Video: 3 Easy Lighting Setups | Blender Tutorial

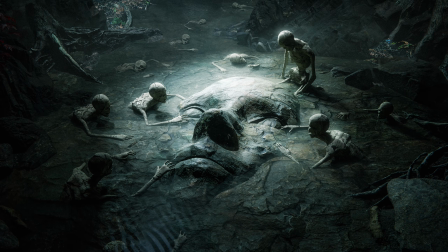In this one, I'm going to show you 3 easy lighting setups you can use in your Blender environments. These are setups that are very simple to create and I use all the time in my work.
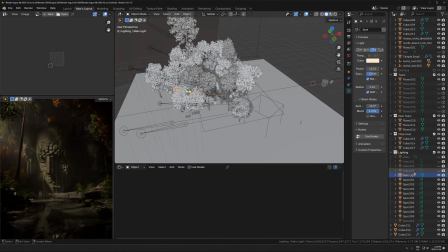So the first one is using spotlights for really dramatic lighting setups and a few applications for that.
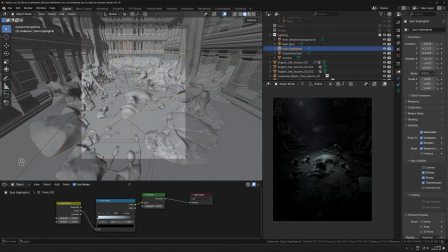The second one is outdoor sunlight setups.
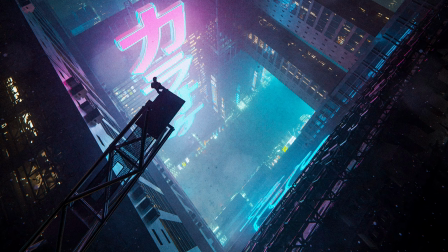And then the third one is usually for dark futuristic renders where you're using a lot of emissive and reflective surfaces.
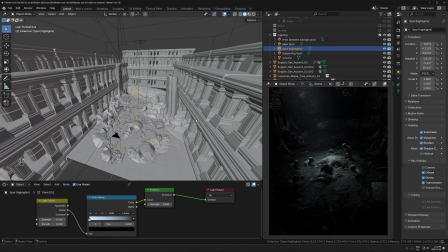So let's just get started with the first one here. Okay, let's start with the first example here and just go over everything that's making this work here.
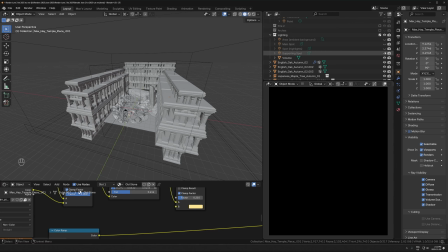Let's turn off all the lights and I'll just bring them in one by one. There actually is one thing here to mention first, which is the volume.
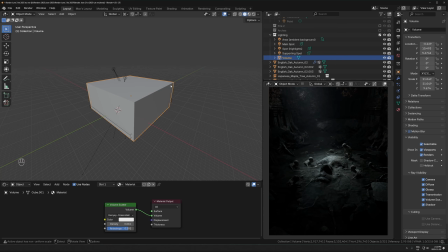This is just my standard setup of just a cube over the entire scene with a volume scatter material on it. Lower the density, turn up the anisotropy, and then display it as bounds. You can do that in here, display as bounds down here.
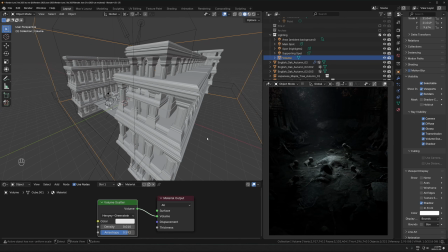Okay, so with that out of the way, the volume adds a lot of atmosphere and I think it's really nice to have in scenes like this that are dark and with dramatic lighting.
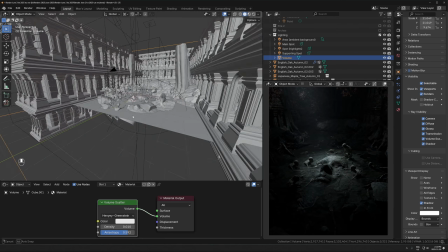I think it really adds a lot of depth and atmosphere, so I'd recommend doing that.
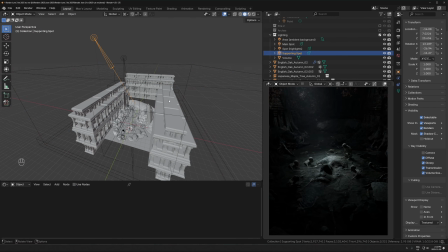Okay, if we look at the actual lighting here, there's a little bit more than just one spotlight going on, but it's based off of that.
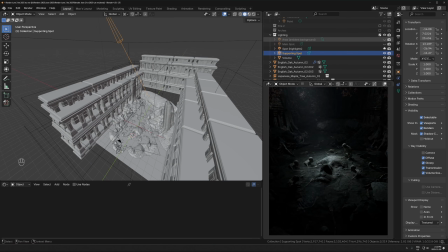Let me just take everything out and I'll bring it in one by one. So the way I do this is I usually have one main spotlight, which is driving 80% or so of the lighting in the entire scene.
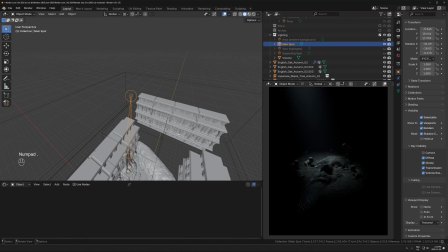If I just turn that on, that in this case is just this one. So notice the light radius is turned up.
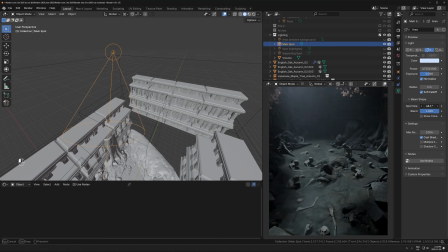So that's just this here. That's not the spot size, not the cone of the light, but rather the light radius.
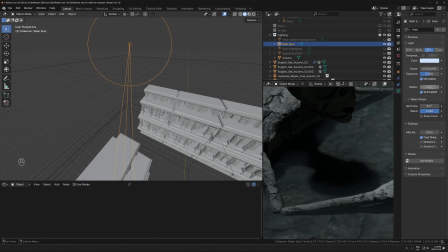And that is going to be what is affecting the hardness of the shadows. If you just pay attention here, lower that down to 0, it's going to be a just crisp line. Turning that up will just soften out all the shadows and just make everything a little bit nicer to look at.
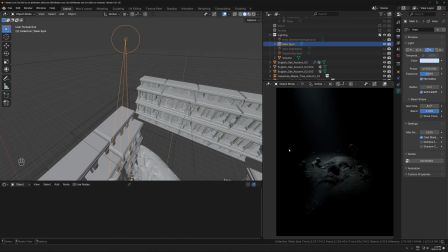Okay, and then the actual beam shape, the spot size, that's pretty narrow here.
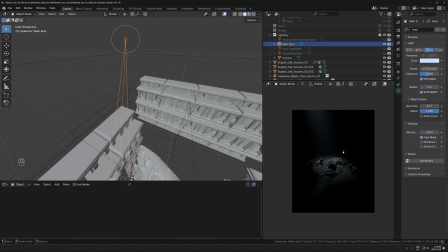I don't usually go that extreme with it where it's actually just a full-on really narrow spotlight,
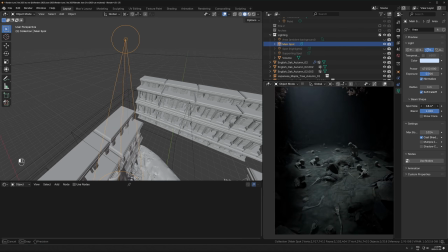but in this case I did that, and there's some other supporting lights which are making this work a little bit better. So normally I'd probably widen that up a little bit. In this case I went pretty extreme with it and kept it like that.
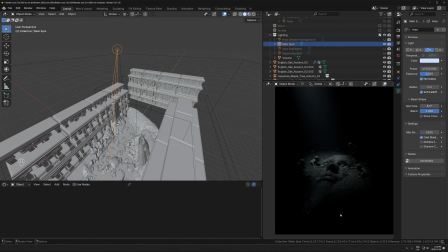And the problem we have with this is if you look at the background and really the entire rest of the scene outside of this little circle, it's pretty much pitch black. And that's where the next light that I'll usually put in here comes in,
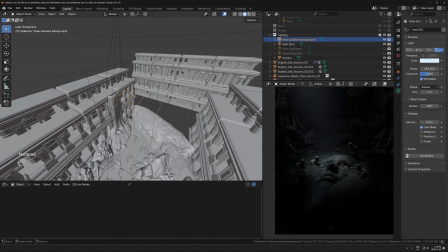which is an area light or a fill light to just elevate or bring up the darkest shadows of the scene a little bit. If you just look at what that's doing, you can see the background and a little bit of the foreground now. If I turn that off, it's pitch black.
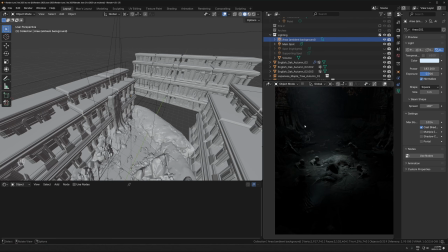This just actually adds a little bit of detail to, or just rather reveals the detail that's already in the scene.
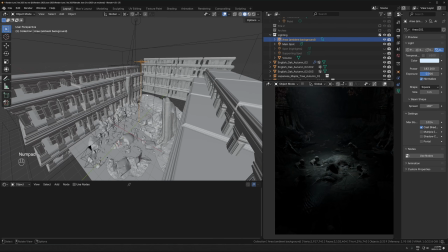And it's just an area light. It's just an area light right above everything, just shining down on everything.
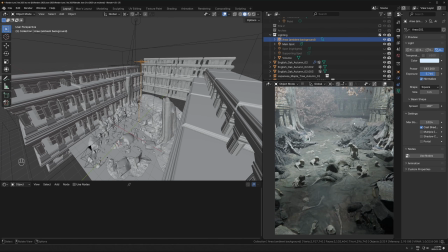Now this isn't super bright because you don't want to wash out the entire scene like this. It's very minimal,
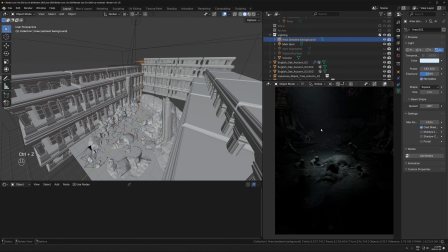like more minimal than necessary here, but you just want it enough so you can kind of see a little bit of still dark but stuff going on in the rest of the environment.
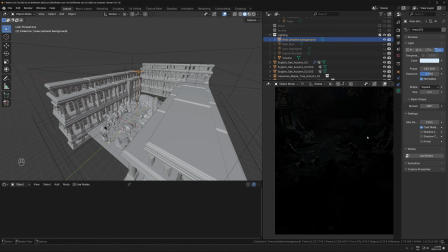And that works really well in combination with the main light. So there's just what the area light is doing alone, right? Just the area light. And then the spotlight is going to be the main driver of the actual lighting. The area light just kind of is there to fill in the gaps between it. And then there's also, I have this other supporting spotlight, which is just shining in the back.
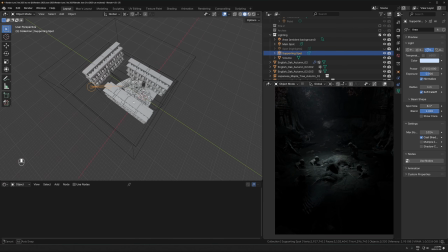This one is something that I will add in scenes like this,
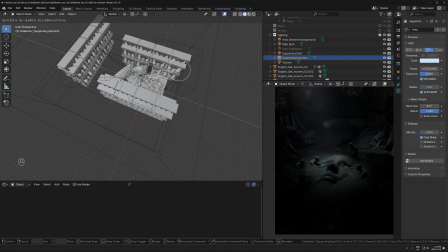where you just duplicate the main light and then just shine it somewhere else in the scene and reveal like a little spot of something else there.
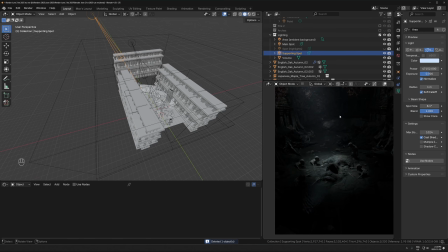It's just kind of interesting to do that, and it's not necessary, but you can just have a little beam of light coming in other places or multiple other places if you want. And then the last one, which is kind of a different thing happening here, is this one.
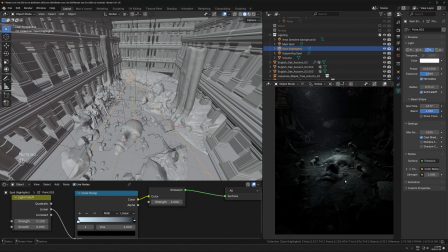This one is a special one because I've actually done a few interesting things I don't usually do here. What it's doing though is actually just
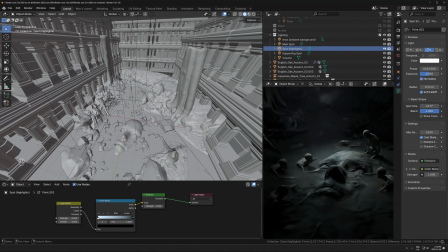emphasizing the rim light kind of effect that's going on here and just adding a little bit more highlights to the main area. The way it's doing that is actually a couple things.
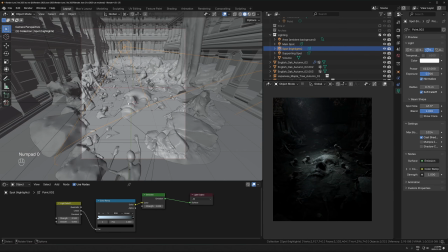One is it's low down, and normally you would actually see this in the render. I've actually gone in and turned off volume scatter. Otherwise you would just see this floating cone of light. So this one is actually, if you just uncheck this underneath in this, object properties,
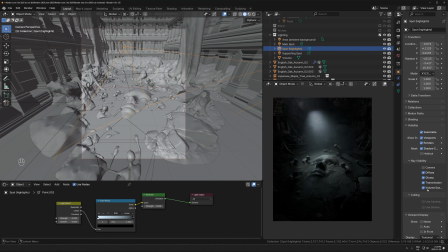visibility, ray visibility, volume scatter down here, which is on by default, just turn it off. Any light you turn it off for will still light up the rest of the scene around it, but it won't interact with the volume scatter around it. So you won't get this cone of floating light here. That's handled by the main light, which has it on.
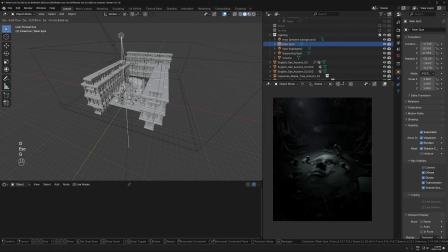So this one is interacting with the volume. We're getting a nice atmospheric ray coming down.
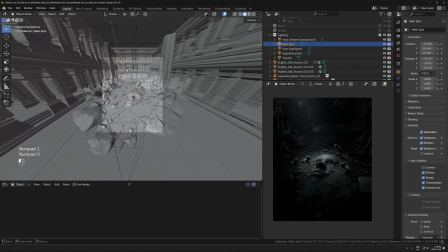And then this one that's just there to emphasize the highlights, that one is not interacting with the volume.
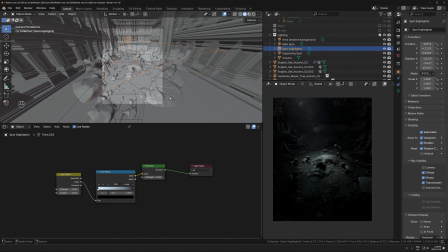The other interesting thing here that's happening in the shader editor, if you just click on any light, make sure you're in a newer-ish version of Blender, so just maybe update it if you don't see this,
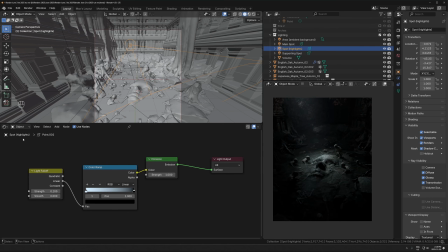but you could just go to any light, hit use nodes in the shader editor, and that'll actually let you add nodes onto the light itself. So what we're doing here is actually just a light path node, or sorry, light fall off node rather.
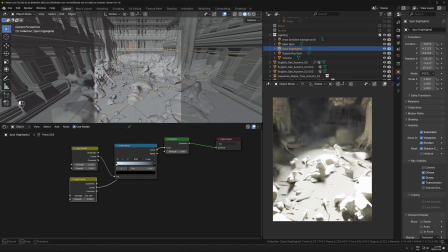It actually lets you control the exact fall off distance of the light, and you can use a color ramp to keep one area just as bright as before, and then remove another area, like change the fall off distance basically,
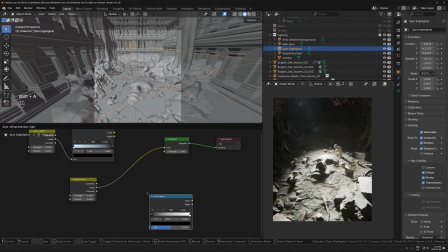while not affecting the overall brightness. So if I just take a color ramp here, first of all, the strength comes in at 100, which is unusable, I find.
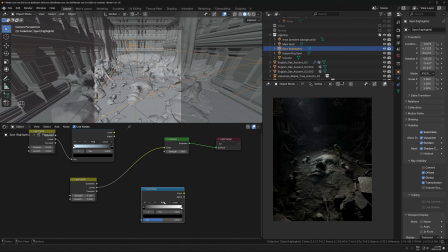I actually lower that down to like something really low, like 0.1. Let me I'll just have this in here. I'll turn off the other lights so you can actually just see this one, what it's doing. So I'll put a color ramp in here, and it's actually working, but it's going the wrong direction.
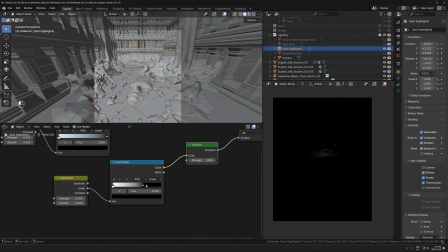You can just flip the color ramp around from left to right, and now it's actually doing it in the right way. We can take a map range, put that at the end of the chain, and just turn up the 2 max, and that'll increase the maximum value.
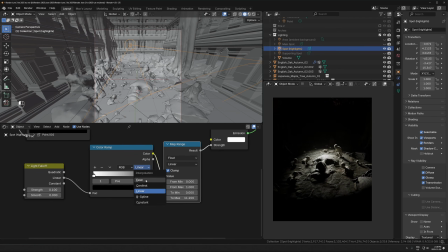And that lets you actually, if I'll just switch it to like ease or something, that lets you very precisely control if you want to brighten up a very specific area and just have like really strong highlights coming in there. You can do it like that. So that's a really interesting kind of cool trick you can do sometimes if you want to just have that going there.
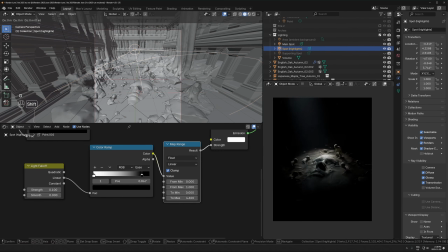And you have to have it kind of interacting with the other light in the scene, which is going to be more realistic and make more sense. I'm going to match the color. The main light you can see is kind of blue, so I'll make this one a little blue as well. And those together working
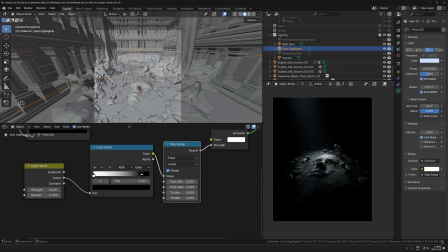synergistically is going to be much better than just one on its own, like especially just trying to do this by itself is probably going to have a high chance of looking unrealistic. But if you mix it in with the other main lights that are doing actual lighting, then it can work pretty well.
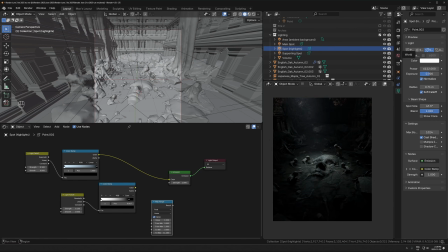So altogether, that looks like that. Like I said though, normally in scenes like this, it's a lot more simple without this thing in here. It's just usually the main light driving the main spotlighting, and then the area light, which is just filling in background space and just lighting up the rest of the environment a little bit.
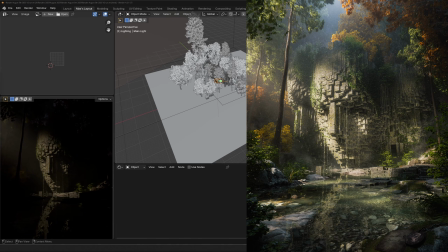Here's another example of that. So there's a little bit more going on here, but it's the same concept as before.
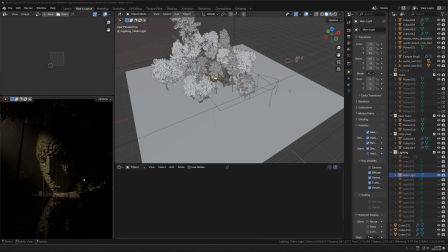We have one main light, which is just lighting up the main subject.
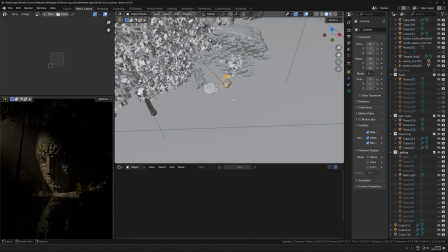So it's off to the side. You can see the camera is just down right there, looking that way, lighting coming from like the side top.
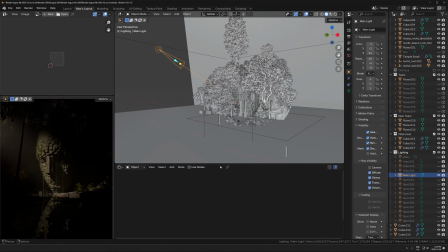And that's a little bit more of a standard position that I'll put it in. So that's the main light.
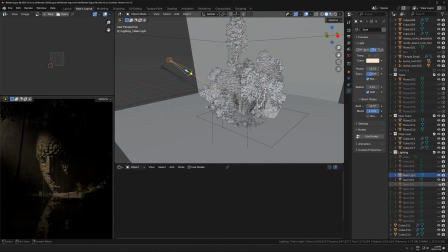And then there's other supporting spotlights, which are just kind of little tiny beams that are just placed
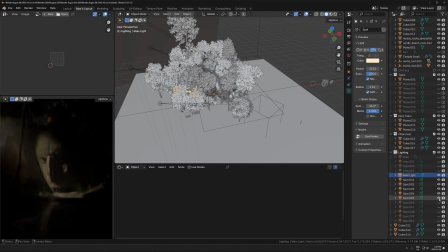next to it, pointing in the same direction, which are there filling in a little, like we're kind of simulating sunlight coming through the trees or something. And you can see just with all those, it's kind of just filling in a little bit of empty space, just filling, like lighting up bright patches of little areas.
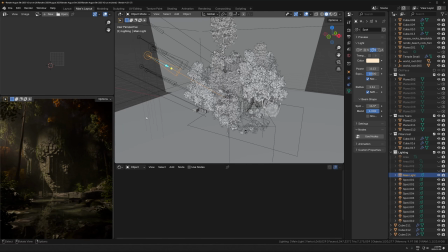They're all kind of just working together to feel like one light source in the render because they're all coming from the same direction, similar brightness, similar color. And then we have the fill lights as well. So there's area lights, not this one, but actually I think the one above here.